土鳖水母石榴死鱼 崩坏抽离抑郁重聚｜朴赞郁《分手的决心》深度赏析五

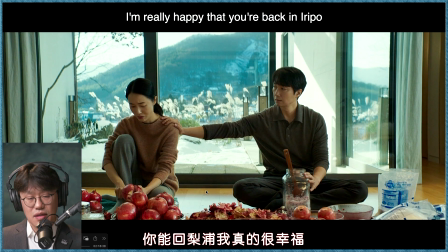65:20 这是非常好的镜头设计调度他哭呢就是说
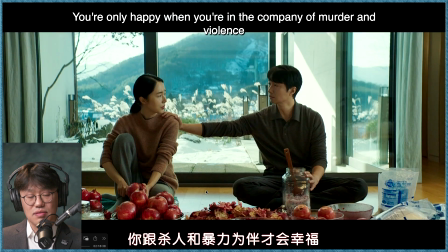65:29 又开网回走我真的很幸福然后他最后说了个你和杀人和暴力违半才会幸福他
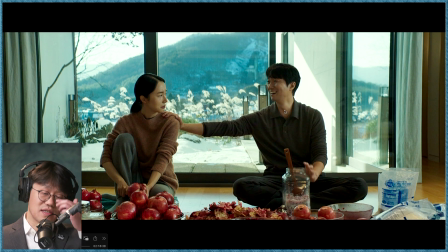65:38 笑但是这个我之前说过他笑其实基本上是一种对对方我还能怎么办呢这是非常非常荒诞的一种喜感
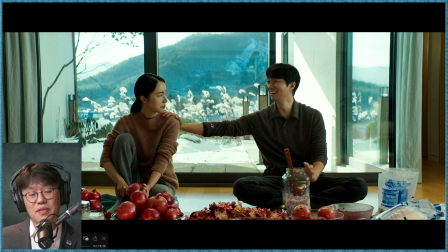65:52 荒诞的喜感你真的了解我的需要吗你就是认为我只是追求那些东西我是不是追求那些东西是因为我追求不到比如说咱俩能够有个好的关系但这句话更重要的是说
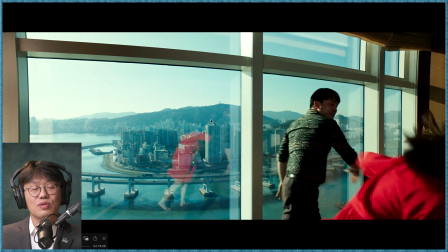66:08 连下一个桥段的时候又是一个很微妙的连接
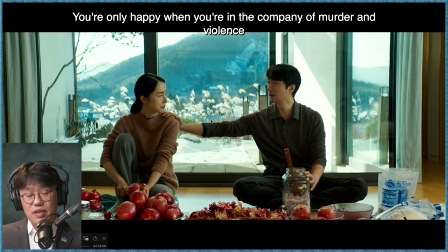66:14 你跟杀人和暴力为伍才会幸福吧
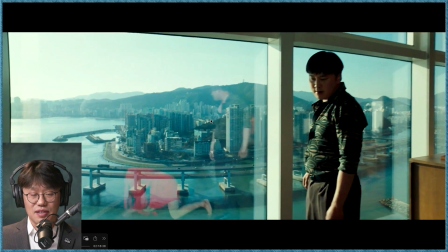66:17 啪一个耳光然后再啪一个耳光这个地方这就是暴力和谋杀
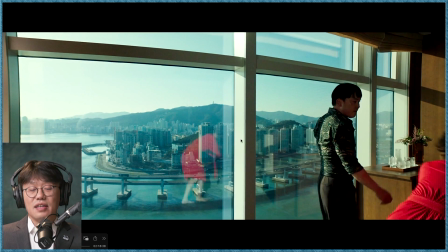66:23 对不对杀人和暴力这个话是不是也说给瑞来听或者说给我们观众听你瑞来是不是就只能天天刀口上舔血过这种生活
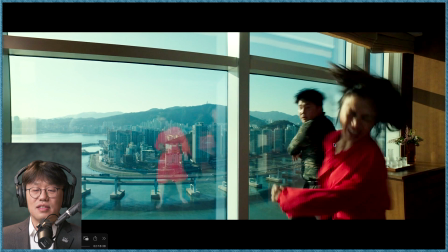66:37 对不对你怎么就找一个这人你就天天和暴力和杀人在一块很有意思他又是穿着红色的衣服对不对海警方这个时候可还不知道在哪吃香的喝辣的
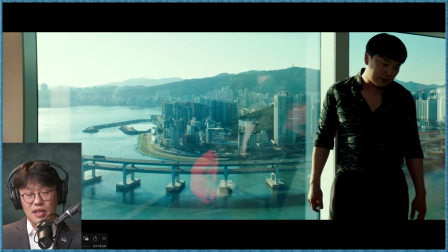66:51 对不对但是吃香的喝辣的过了一种什么样的生活我们就慢慢看到了这个叫什么铁头还是怎么样一个中国帮派的混混
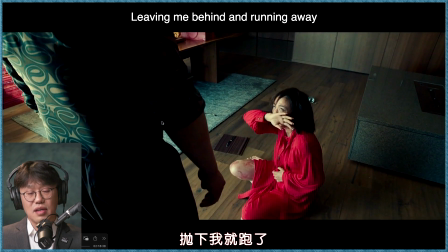66:59 然后他妈是什么生病了特别孝子但这段剧情再一次在情节上是极其不合理的或者是真的翻译出了严重的错误但是我们就看情绪
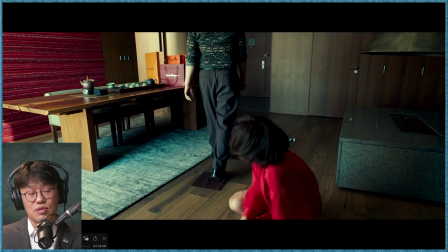67:11 我觉得这种电影纠结情节一点意义都没有
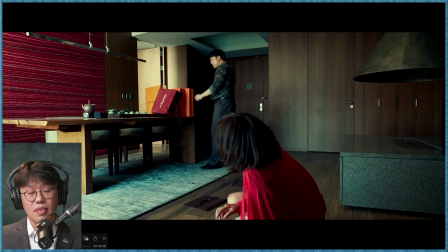67:15 因为情节本身就是工具这哥们就开始摔东西
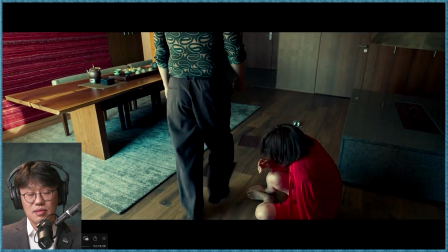67:21 这镜头也挺有意思的居然能够弹回弹回弹得这么狠
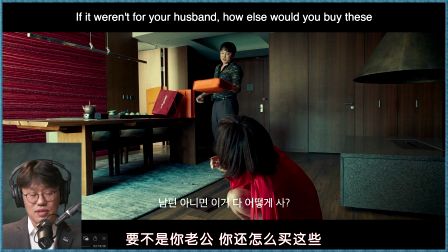67:28 这是怎么更玩法的可能里头是有个特别buncy的就是高弹的东西我觉得汤维采这个地方演的也很差
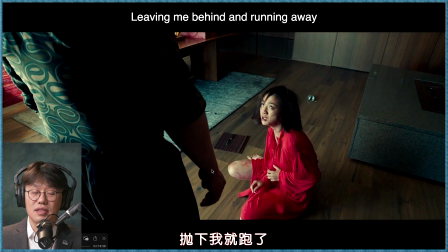67:36 真的我觉得是然后台词都说不清抛下我就跑了
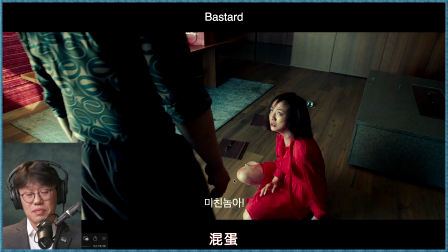67:40 不在他说了个不在但是这字幕的听听的人也是厉害
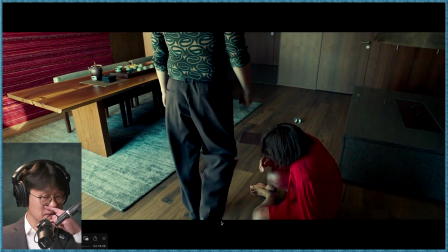67:46 能听成混蛋但是不在他确实是念的也不够清楚
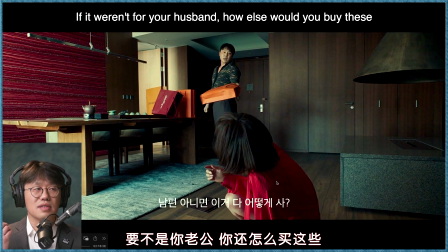67:51 然后躲的姿态也我觉得就是something is not quite right有一些东西让我觉得假了
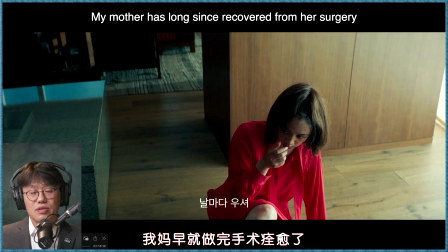68:00 这个是变得不好然后他就因为他最后拿了
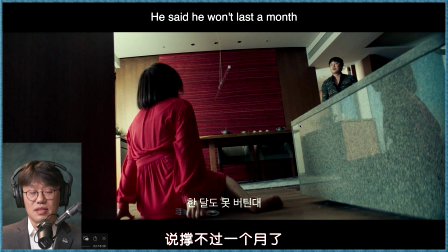68:08 这些都是铺垫了就是铺垫最后的他妈的葬礼了以及说到底是谁杀了他的第二这个新任老公的这些事
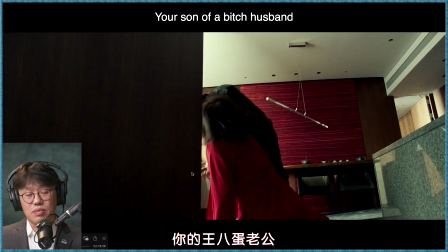68:17 然后从场面看来讲又不够暴力然后又不是很新奇
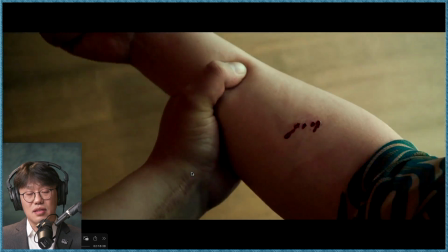68:22 他就拿叉子给他插了一下然后当然假发
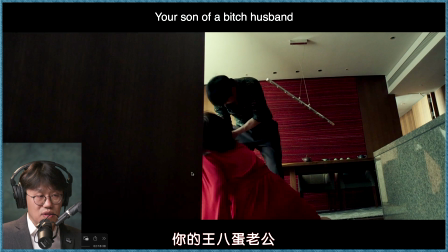68:27 这是新的就是说瑞莱第二次婚姻之后的一个新的变化
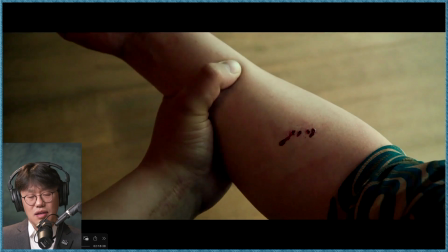68:32 就是假发特别多越来越假了越来越在意外面的这些东西了
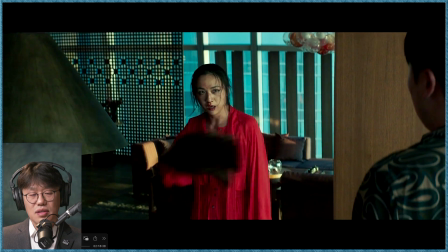68:39 假发一揪下来然后这句话什么也就是人女10分钟
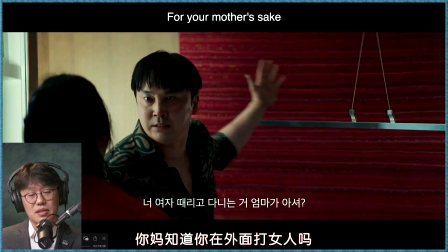68:44 我觉得演的特别不好看你麻面这个地方为什么他能够停下来
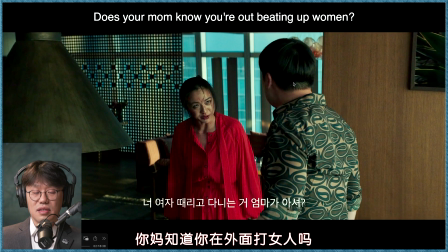68:50 看你妈面子然后是因为你在你妈面前是一个乖儿子
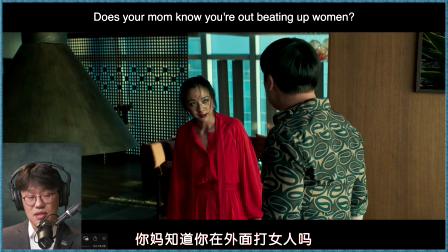68:55 然后我跟你妈告状去所以你这样对待女人你会让你妈很伤心的吗我觉得这个特别弱从逻辑上就不能特别说服
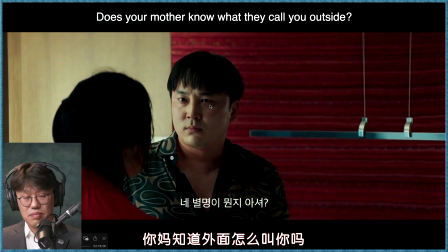69:06 我觉得说这个地方他能够一下子被说到手手先停了
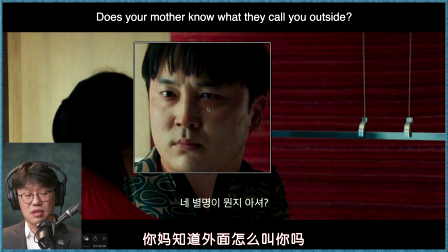69:11 这种暴力型的冲动型的人格的人我不觉得能被这样的话能够劝退而且还流泪了是吧为什么我的眼睛总是满怀泪水
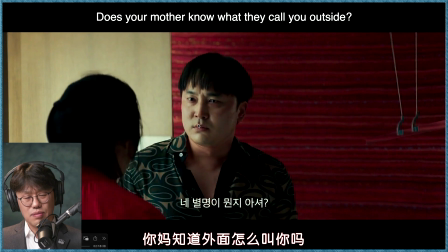69:23 是吧我不知道